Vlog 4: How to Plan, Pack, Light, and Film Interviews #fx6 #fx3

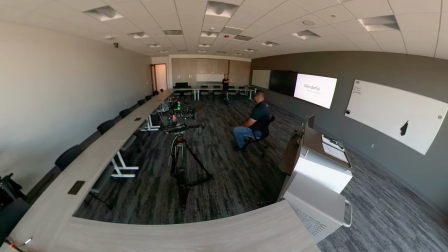(7:15)
we're trying to catch that that wonderful on the TV in the background as part of the scene I want that to be you know at least somewhat readable but we're also looking at the light and the contrast ratios obviously we're going to bring in the lights and everything but we want to work with what we have in the room because we have these huge windows
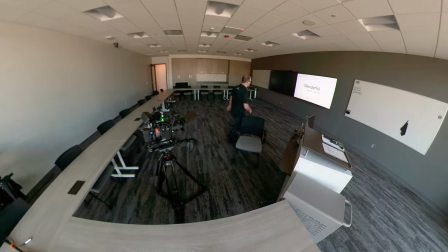(7:33)
so we've got to work with those windows and so we decided this was the best scene to place this and we kind of realized okay the desk is in the shot a little bit so we're going
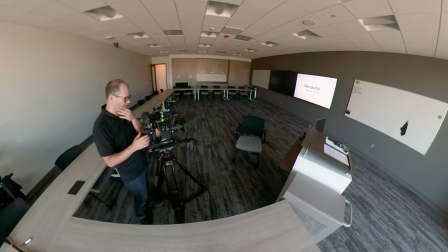(7:44)
are all the things that you're thinking about and that you're doing as you're setting up for a shoot like this it's you know where you place the camera is the first decision to make because once the camera is placed now you can decide how to light and you can decide what you need
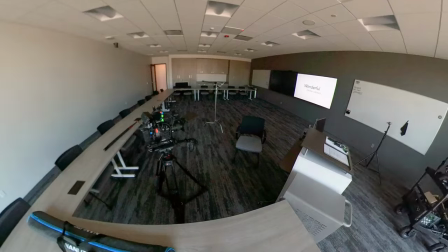(7:58)
and where the lights need to go and where the shadows need to go and when if you need negative fill and this and that whatever so we had a pretty good contrast ratio
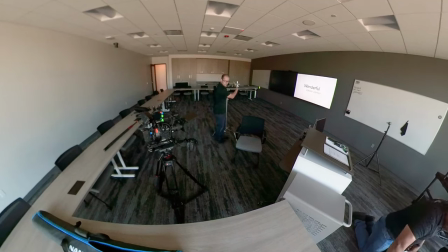(8:05)
in this room just because of the room and because there was not a lot sucking I'm sorry there was not
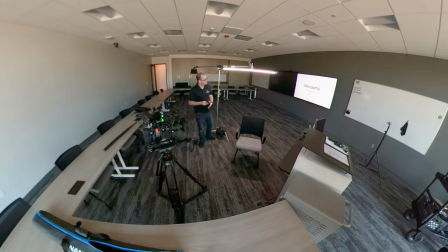(8:11)
a a lot of light bouncing so we didn't have to block that light with the negative fill so you can see we throw up the nanlite pavo
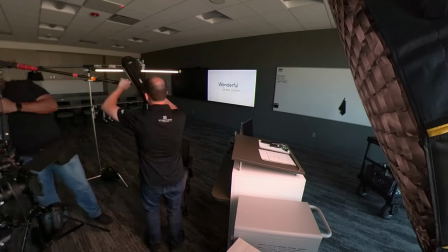(8:20)
tube for a hair light got the boom we got the softbox for the key light and so we start setting that getting getting all ready for
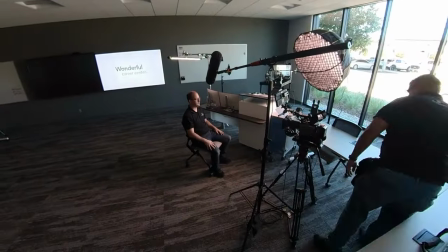(8:29)
that interview testing with ourselves seeing do we need fill do we need neg all this good stuff and then we kind of make sure
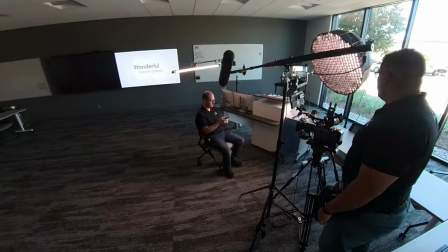(8:36)
we get our frame set we get the boom set get lighting set so we want to get all this set before the client there so that when they come
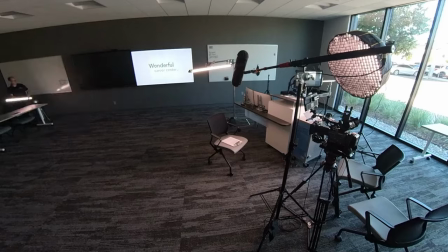(8:42)
and sit down we're not fiddling with everything for 10 minutes like there's always going to be a little bit of last looks always a little bit of adjustment
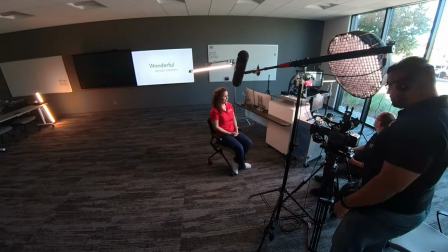(8:48)
you know as they came in we were playing just with that backlighted touch just to give a little kiss of light in the back so
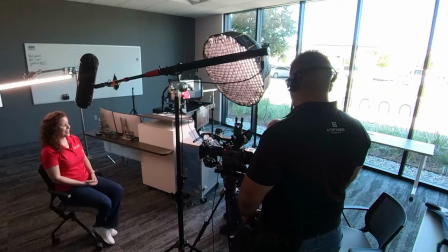(8:53)
it was just a little little dark and bland so this is what we ended up doing for the final interview setup and we were pretty happy with results and
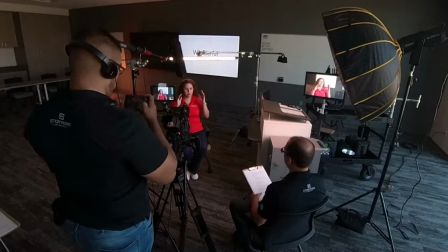(9:02)
I'll show you what the final image looked like and that's kind of what it looked like from behind the scenes.
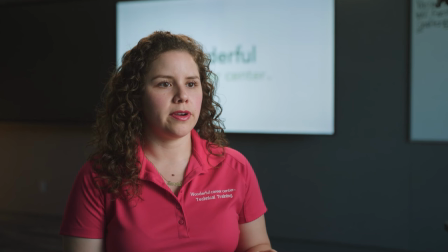(9:09)
So you can see a little snippet there from the interview and kind of the way everything looked. So we've got the key light. We had a good contrast ratio and so we did not need to add a negative fill because that looks pretty good. We were able to get that screen happening behind her in a way that felt all right.
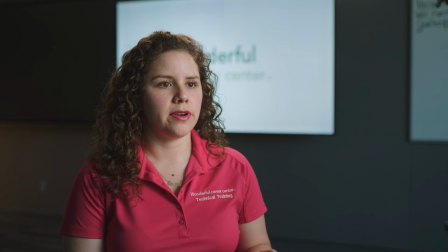(9:27)
And you can see that little touch of orange coming in the background just a little color contrast because the room was a little blue so that little bit of orange was nice and it kind of felt like it motivated that kind of warm hair light kind of felt like oh there's some kind of warm light over there and so the hair light didn't seem so strange in a blue room because you don't want to have that color contrast so the warm
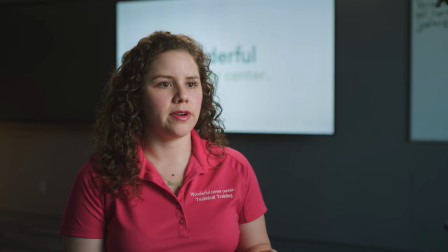(9:45)
hair light you know the blue background the warm light in the back gives a little color contrast and helps make that pop and just
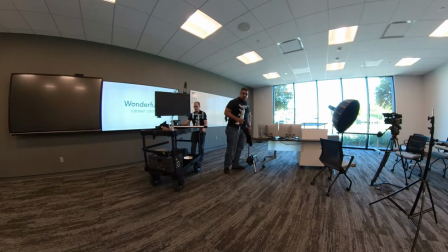(9:52)
like all good things the interview comes to an end and we have to break it down so we've just got to break everything down
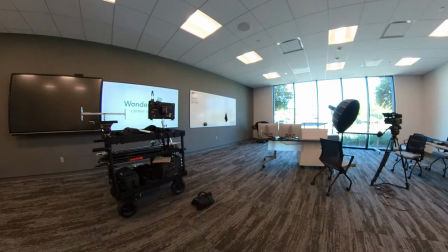(9:58)
and put it away so it's funny things always break down faster than they set up.
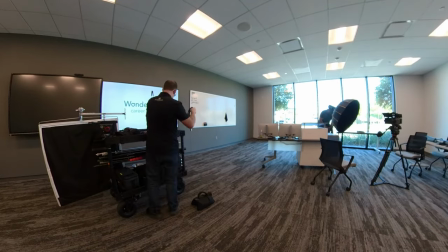(10:04)
It's just how it goes. It's like if you build something with Legos, it's way easier to tear it apart than it is to build it.
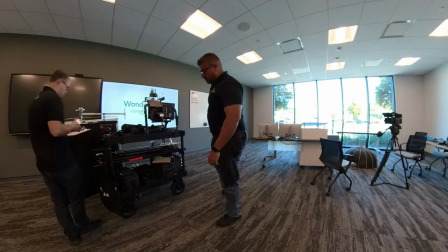(10:09)
What you don't see is that we also went into another room and got some b-roll of students in a
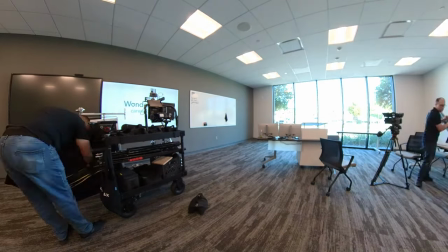(10:13)
class room situation learning about all this forklift stuff for this video. So it was an education piece that we went and captured and we don't have the behind the scenes for that.
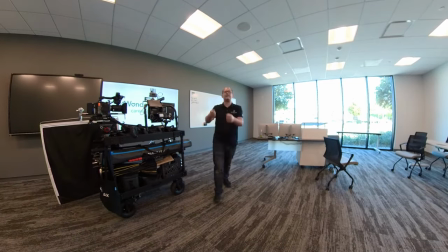(10:22)
That was just some quick, quick b-roll of students sitting at a desk. Nothing too exciting. We didn't light it or anything.
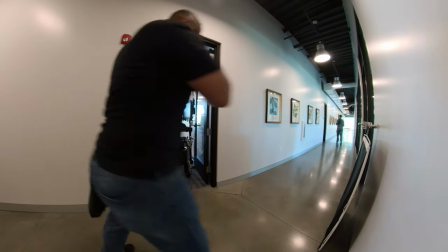(10:28)
And then we have the excitement of watching this cart come back out the doorway trying
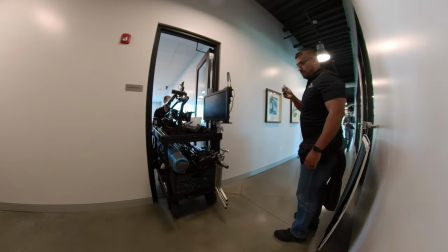(10:33)
to use lessons learned to get it through first try look
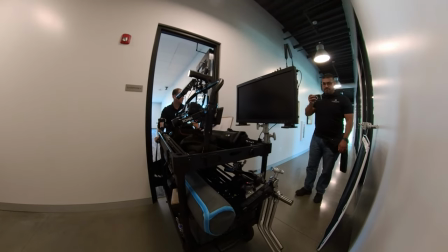(10:38)
at that we made it you see mike is like ready to jump if something happens and then we
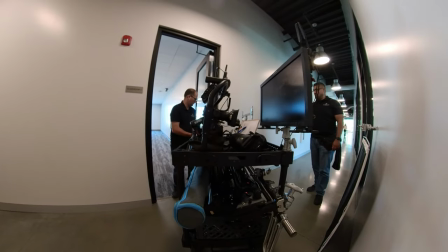(10:44)
realized boy um it can be hard to turn
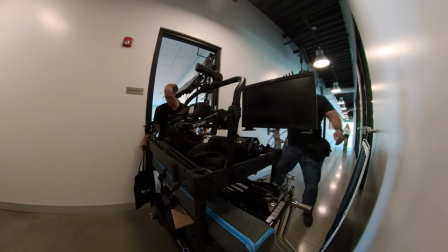(10:49)
uh in a hallway with this thing so um a good lesson with this this is a 42 inch cart and it's
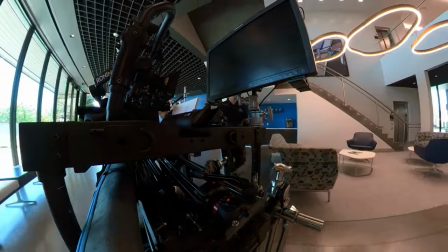(10:57)
like this is not a small hallway this is like a normal hallway and it is just
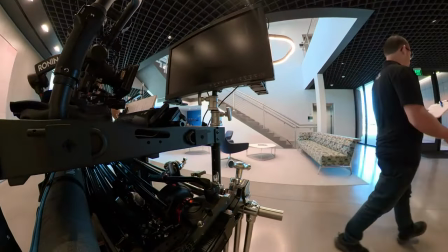(11:02)
just fits um so you don't want the giant 50 inch cart unless you know your
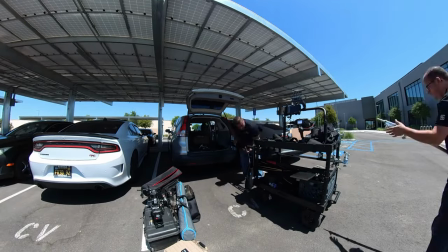(11:09)
locations and here we are uh and at the end of that portion of the chute uh loading everything back up we actually have a company move here um where we load everything back into the car